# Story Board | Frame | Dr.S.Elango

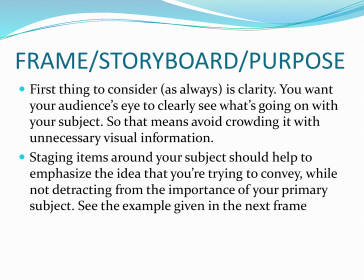What is the prime focus of the scene? That should be arranged, organized. That should be well effectively presented. That is what staging regulation says.
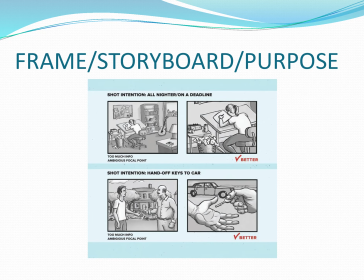See, there are two comparative frames of the same subject. There are two comparative frames. Which one is better? See, the context here is in the first storyboard frame.
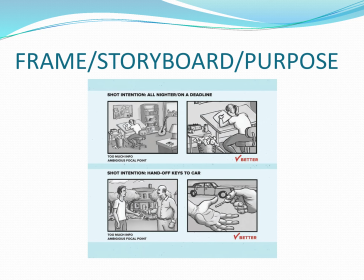What is the context? A person is writing a content. That is the main frame. So what we have to do in camera point of view, which is the best presentation? First one we are showing unnecessary things. In first one we are showing unnecessary things.
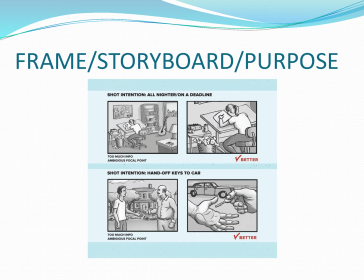In second one we are showing the exact content. Is it clear? And second frame, what is the main content? A person is handovering a key to another person. A person is handovering the car key to another person. That is the main subject.
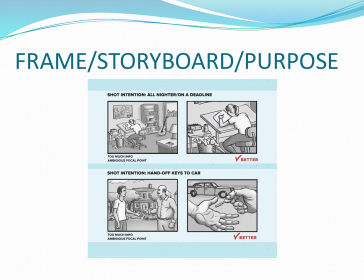But in the first frame, you are showing some other, you need not show the full figure. If you are showing the building, you are showing the full figure. That is not required here. There. What is the context? Handing over the key.
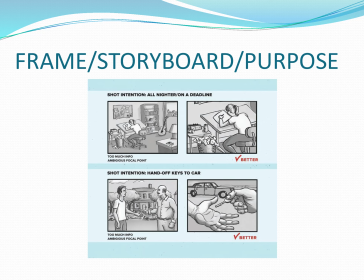So frame should be in such a way, you have to show what is required there. Close up. If there is a need for close up, you have to show the close up. I think it is clear. See the better frame, two comparative frames. So better frame is what is required in the
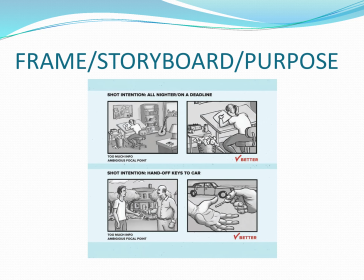story should be shown effectively. Okay.
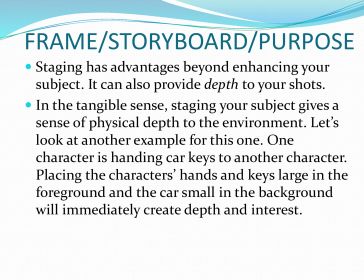Staging has advantages beyond enhancing your subject. It can also provide depth to your shots. In the tangible sense, staging your subject gives a sense of physical depth to the environment. Let's look at another example for this one. One character is handing car keys to another character,
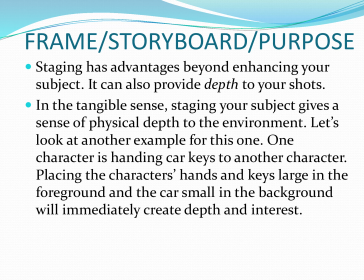placing the character's hands and keys large in the foreground and the car small in the background will immediately create depth and interest. This is what I have shown in the earlier frame. So I am just narrating what I have shown in the earlier frame.
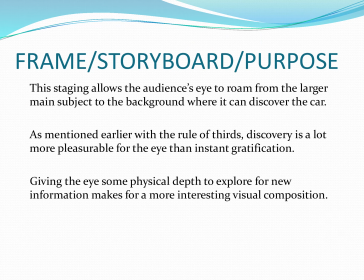The staging allows the audience eye to roam from the larger main subject to the background where it can discover the car. As mentioned earlier, with the rule of thirds, discovery is a lot more pleasurable for the eye than instant gratification.
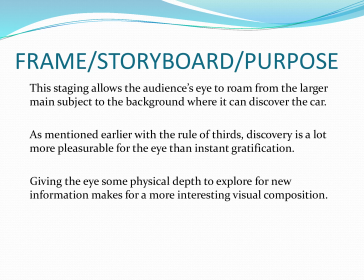Giving the eye some physical depth to explore for new information makes for a more interesting visual composition.
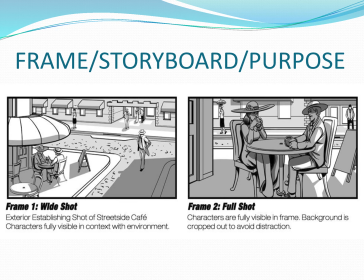See another reference here, wide shot and full shot. Please watch the display carefully. See in the first shot, exterior, establishing the shot of street side cave.
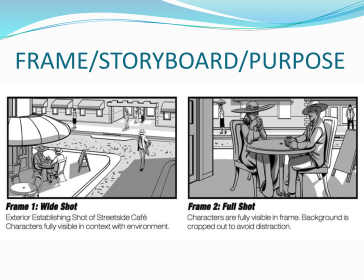Characters fully visible in contact with the environment. But in the second shot, characters are fully visible in frame. Background is cropped out to avoid distraction. What is the requirement of the script? What we need? If we need this first one to show the entire things, we have to show like this.
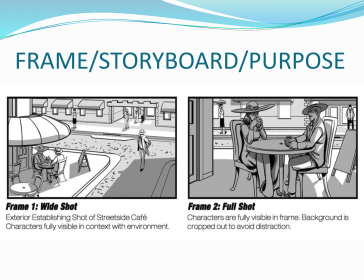Or you want to show the second one, then I have to show like this. That is the point of view in which context you are presenting. Or you can show first frame, you can continue like this. First we can start with this wide shot and then go for the full shot.
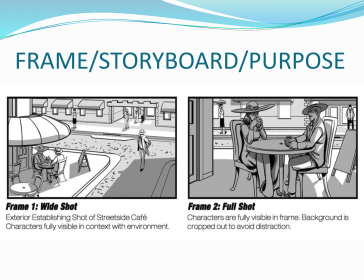If there is a need, we can show the wide shot and also full shot. So it is a continuation again. See, there is a conversation.
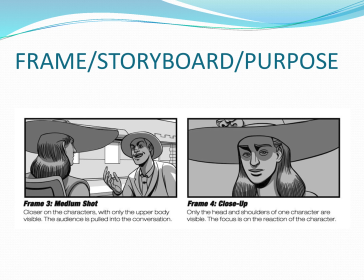So for a conversation, we are using a medium shot, and for expression, we are using a close-up shot. See, in the first frame, there is a conversation. So conversation we have to show accordingly, and for personal expression, we need a close-up.
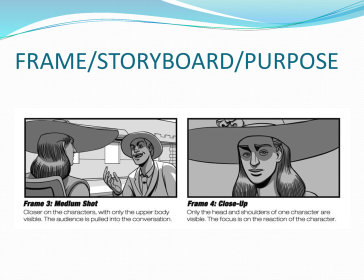I think you know what is there in frame 3 and what is there in the frame 4. Extreme close-up.
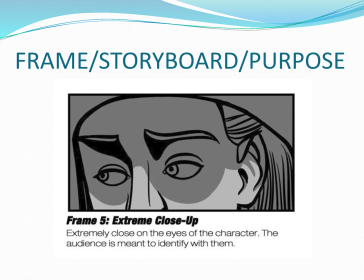What is the need for extreme close-up? Extreme close-up on the eyes of the character. The audience is meant to identify with them.